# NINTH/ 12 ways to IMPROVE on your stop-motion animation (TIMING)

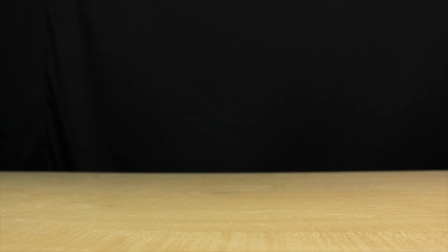Question. Without pausing, what do you see? Maybe something moving from left to right? Can you make out what it is? Let's watch that again, but this time with more images. Again, without pausing. Maybe you saw a human figure. Maybe not. Let's watch it again one last time, but with more images.
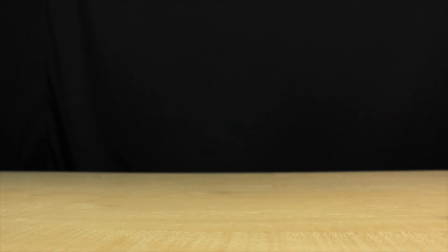The image and the subject's action is much clearer.
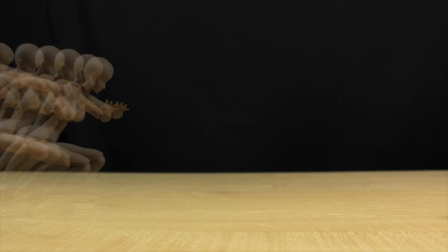This process of using the number of frames or images in any movement determine the amount of time an action
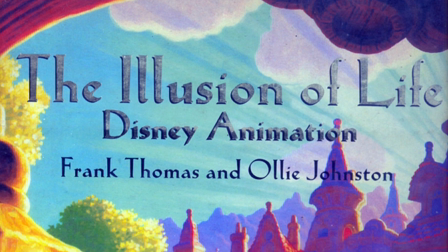takes place is based on the principle of timing as described by Ollie Johnston and Frank Thomas in The Illusion of Life.
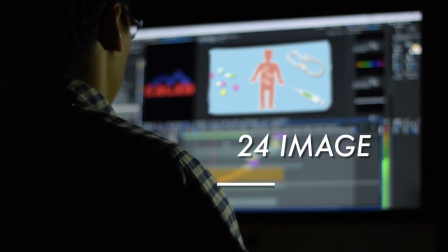Films and animation typically work in 24 images for every second, or commonly known as 24 frames per second.
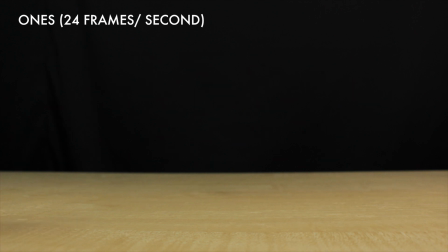And when animators say they would animate on ones, it means they would animate all 24 frames of 1 second.
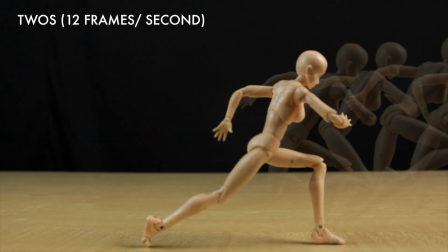Or twos, where an image is made for every 2 frames and every 3 frames with threes, and so forth.
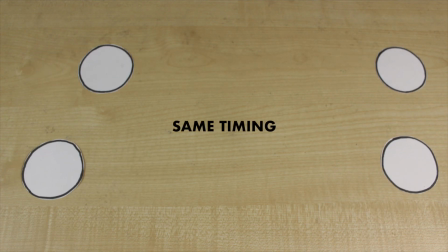This principle communicates the speed or tempo at which an action
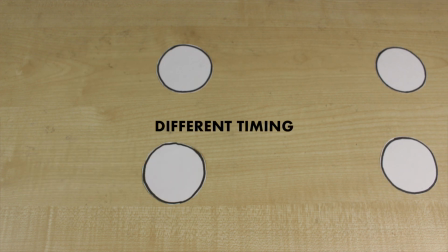takes place by the amount of images or frames it takes to occur.
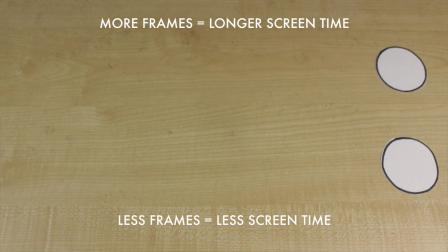To put it simply, the more frames something takes to occur, the more time it will spend on screen, thus making it appear slower.
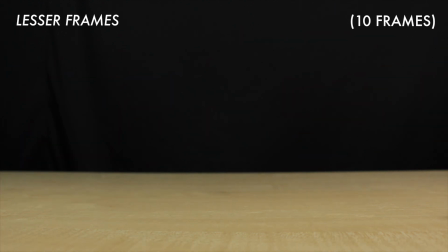Conversely, the fewer frames something takes to occur, resulting less time it will spend on screen, which makes the action appear faster.
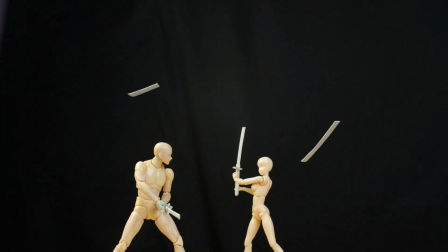Now, depending on what you, the animator, wish to convey,
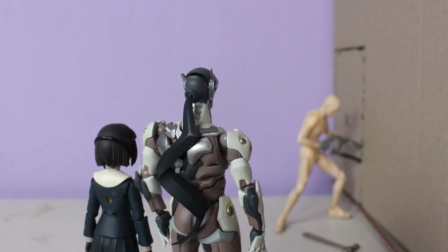you can animate on ones for fast-paced sequences to allow the viewer to see or read the scene clearly,
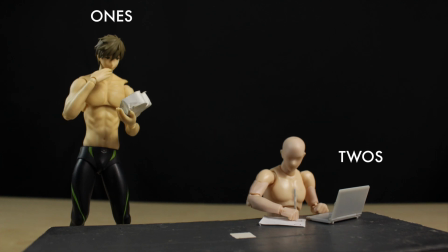or animate on twos to save immense amount of work and give a small gesture and movement a snappy look that creates excitement.
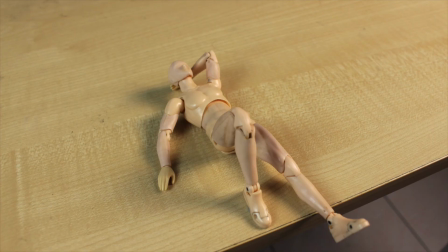And with this principle, animators can communicate character and mood by animating it with shorter timing,
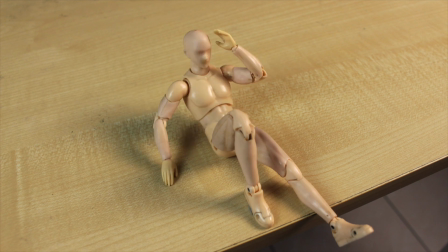which makes a character appear startled or eagerness, or animate it longer that makes them appear fatigued or reluctant.
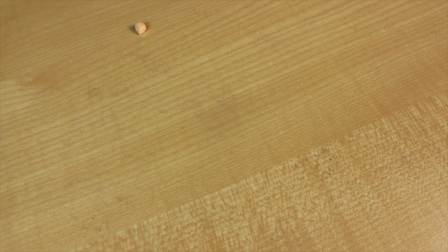Animators can also communicate a sense of scale by using more frames for a larger object or subject to convey the sheer mass.
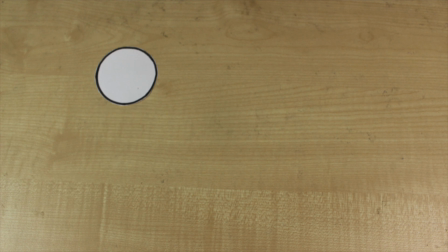In addition to speed, rhythm can be created with the principle of timing through the use of spacing.
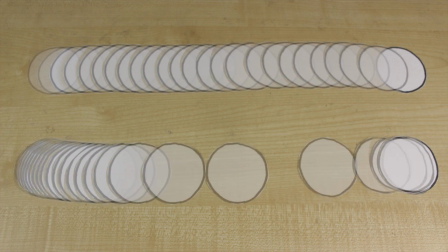Spacing refers to the distance or position of an object or subject travels from one frame to the next.
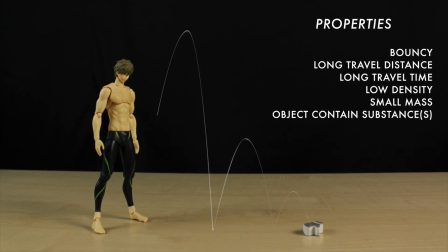Spacing can communicate the property of an object while also make motion appear more realistic to the viewer, which allows for multitudes of ideas.
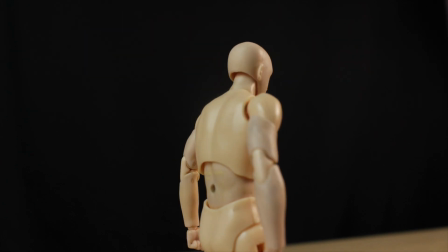Consider this: animating an action of contact of an object to another with the same amount of timing,
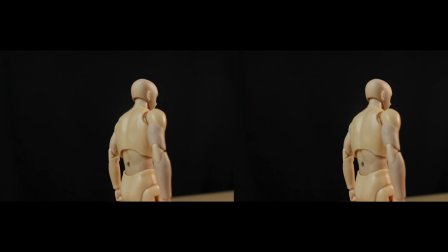can you tell which has the larger impact?
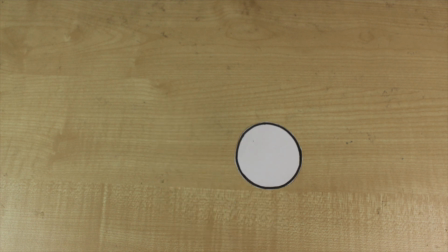Even with the same amount of timing, changing the amount of spacing communicates mass and energy of an object. This principle can instill a sense of heartbeat to your animation.
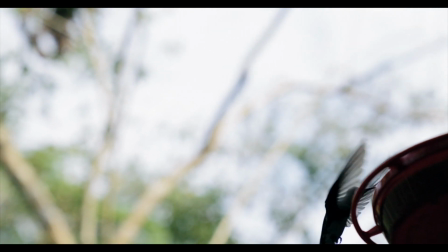Life has a rhythm of its own. Some are faster and slower of their own.
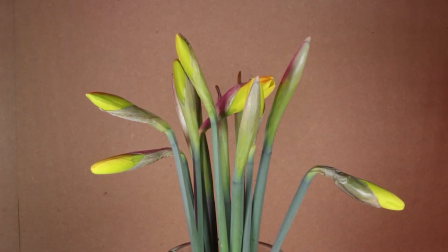So timing in animation which replicates the natural rhythm of life can appear realistic,
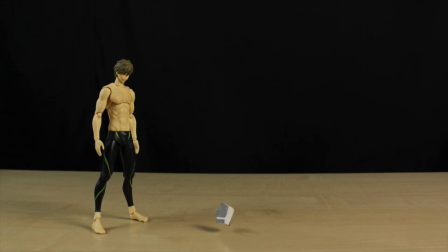and breaking it would eliminate predictability and can create and maintain the engagement with the viewer.
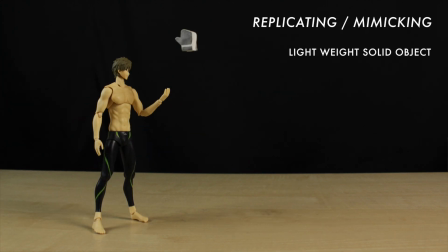And that is how this principle can communicate the properties of any object to the viewer.
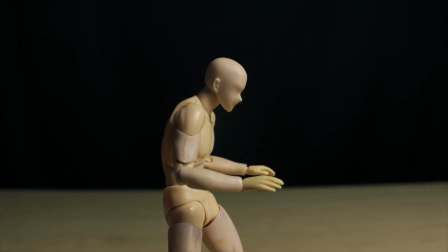And with practice, timing can be set or altered by pacing and change the natural rhythm of the shot,
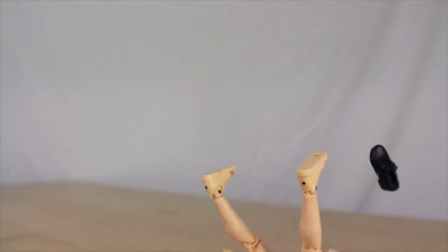as well as establish the tone for the overall scene. In addition to that,
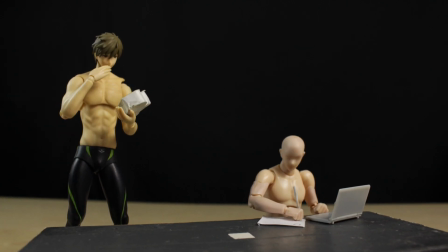focusing the rhythm to an individual object or character can create a unique
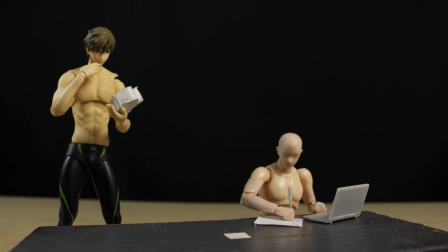characteristic to create distinction and establish familiarity.
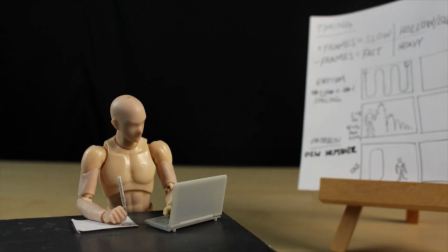One thing to note, however, even when everything on screen are staged appropriately,
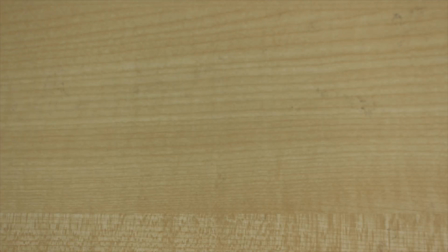if there are texts on screen for the viewers to read, you should consider giving it additional time for them to read.
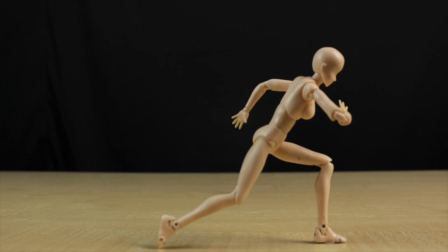And that is why it is important to find balance in your timing. The viewer should be able to view or read what it is on screen.
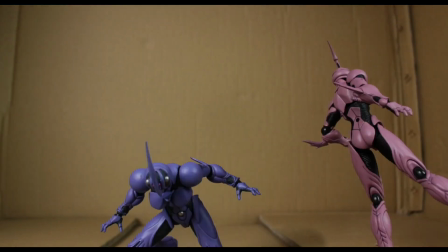And if you want to show a fast-paced sequence, it should be seen and read clearly first,
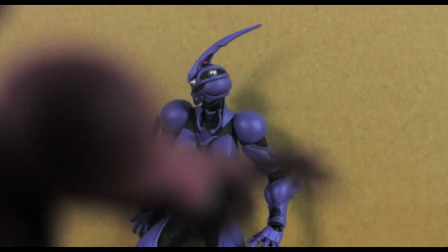but still retain the level of intensity and energy.
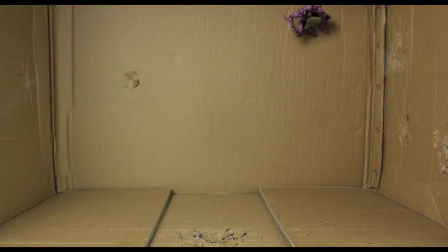Conversely, if it's a slowed down action to highlight a key moment, it should be gauged appropriately to maintain the illusion of life.
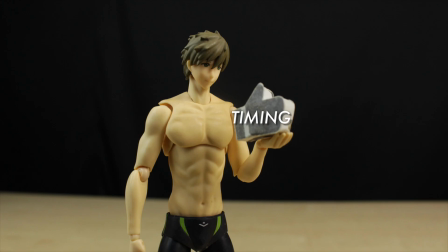So how do we improve on the application of this principle? Well, one way to start is to ask yourself questions that will inform and make clear
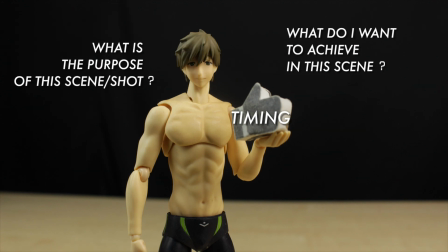as to what you want as the animator and what the shot and overall scene requires.
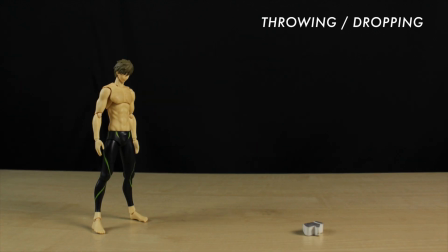Of course, timing in any action depends on the context of the scene and what you, the animator, wants to communicate to the viewer.
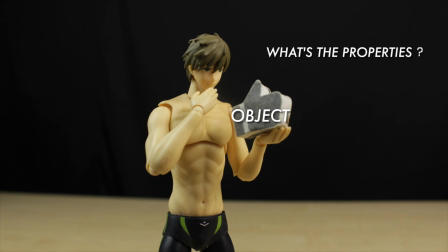This can involve asking yourself what is the property of the object or subject? What is making the action or doing the action?
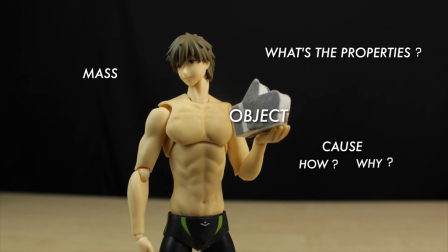How and why? Is it heavy? Is it light as a feather? And is it big? How big? Does it feel rushed? Is it enough time for the viewers to see the shot?
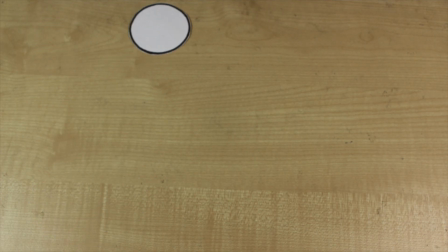Does the rhythm fit within the overall scene? Does it need to be linear so it's predictable but easy to understand? Or does it need to be spontaneous and grabs the attention of the viewer?
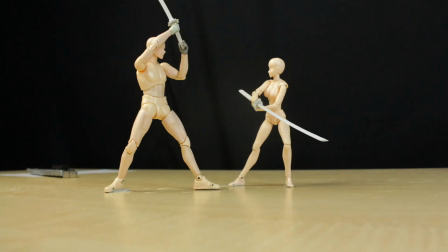Or if there's any other key moments that needs to be highlighted with more frames.
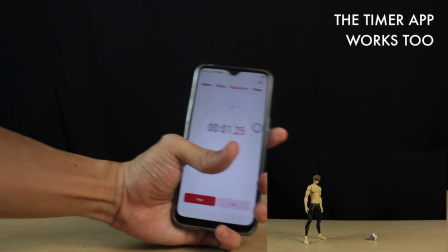To really get a sense of a rhythm of an action or multiple actions, you will need to act it out and experience it in real time.
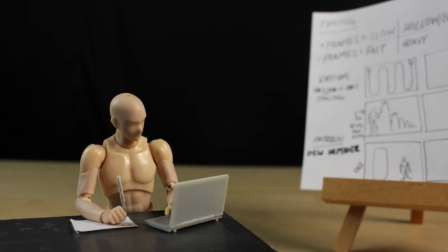You can make a sketch to make a mental note, or even better,
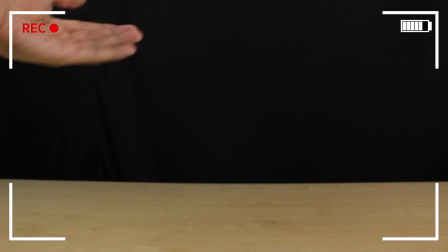do a test shot with a video in real time, which you can review and take notes from there.
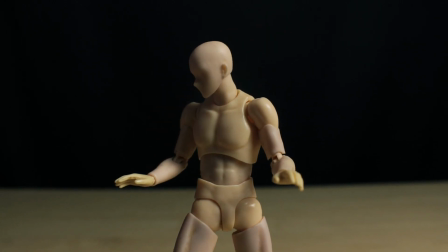Another way to get a better sense of rhythm is to learn to observe as well as to listen everything around you.
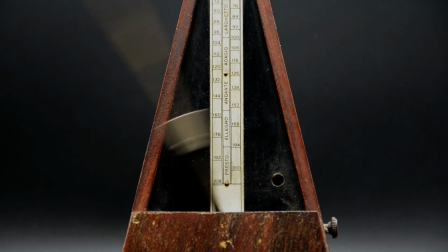Music is a great example. Even without learning music theory, start listening out for the drums and isolating its beat,
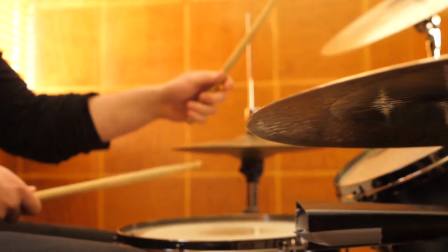and then do the same for the melody, which makes up the music.
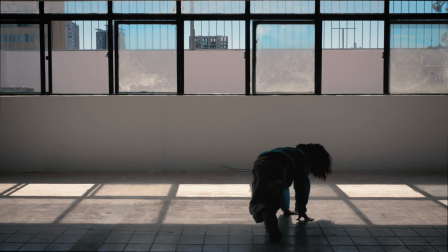Just like how dancers are vessels that turn audible sounds and music into physical form,
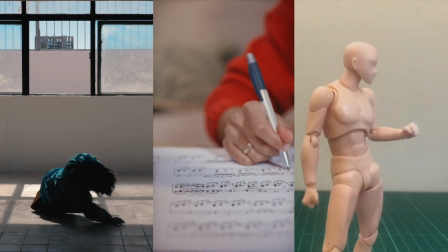if a movement or an action is written as a musical sheet, what would it look like?
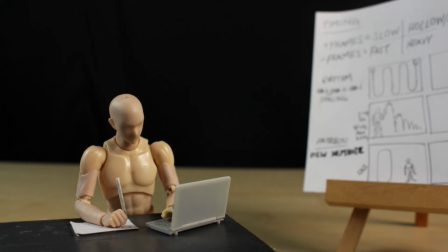Another helpful tip after having watching or planning the same shot or scene too many times is having someone
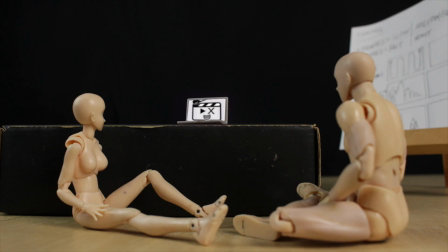else other than yourself to look and gauge with your animation that can provide invaluable insight and feedback. A good practice when asking for feedback is to avoid over-explaining.
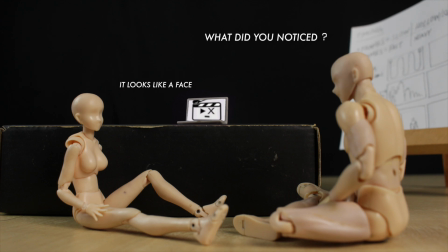Then ask leading questions like what did they see, or what do they think is happening in the shot or scene, and so on. This can give you a fresh perspective and see what works and doesn't work for someone other than yourself.
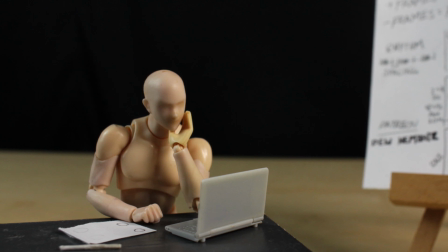Alternatively, if that option isn't available, the next best thing is to look it over again with a fresh eyes.
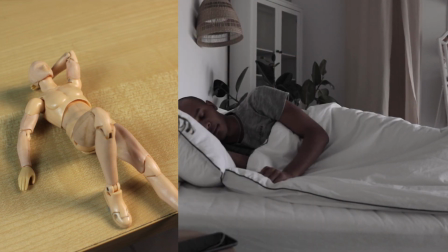This can mean taking a break and get your mind off for a time being,
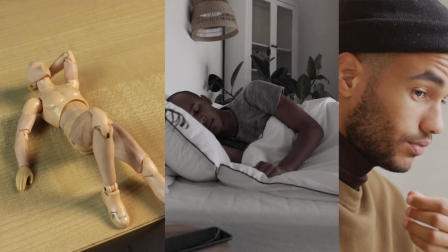or return it the next day and make revisions from there with the lens of someone who will be seeing it for the first time.
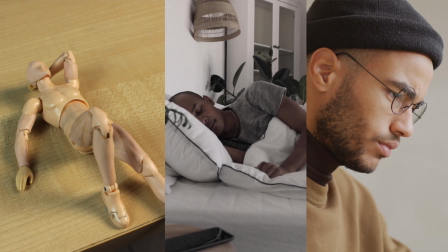And that is how you can get a better sense of this principle and use it effectively in your craft.
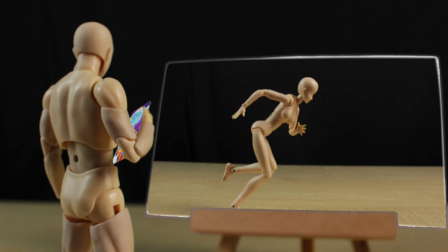Animation is a time-based art. Without the passage of time, it will appear as a still image, devoid of motion, thus the illusion of life,
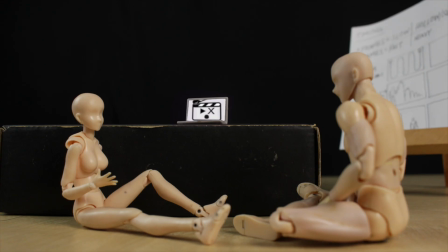which makes this principle one of the fundamentals in animation out of the 12 principles of animation.
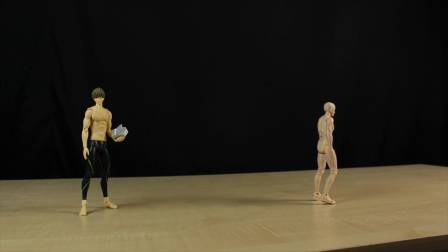If you enjoyed what you saw or found this video useful, remember to drop a like as always,
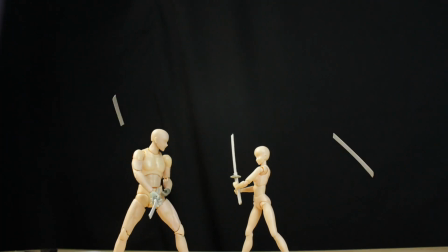consider subscribe for more stop motion videos, and check out other ways to improve your stop motion craft.
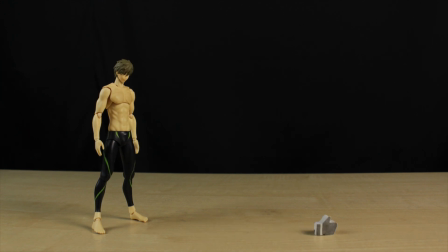Thank you for watching, take care, and I'll see you in the next one.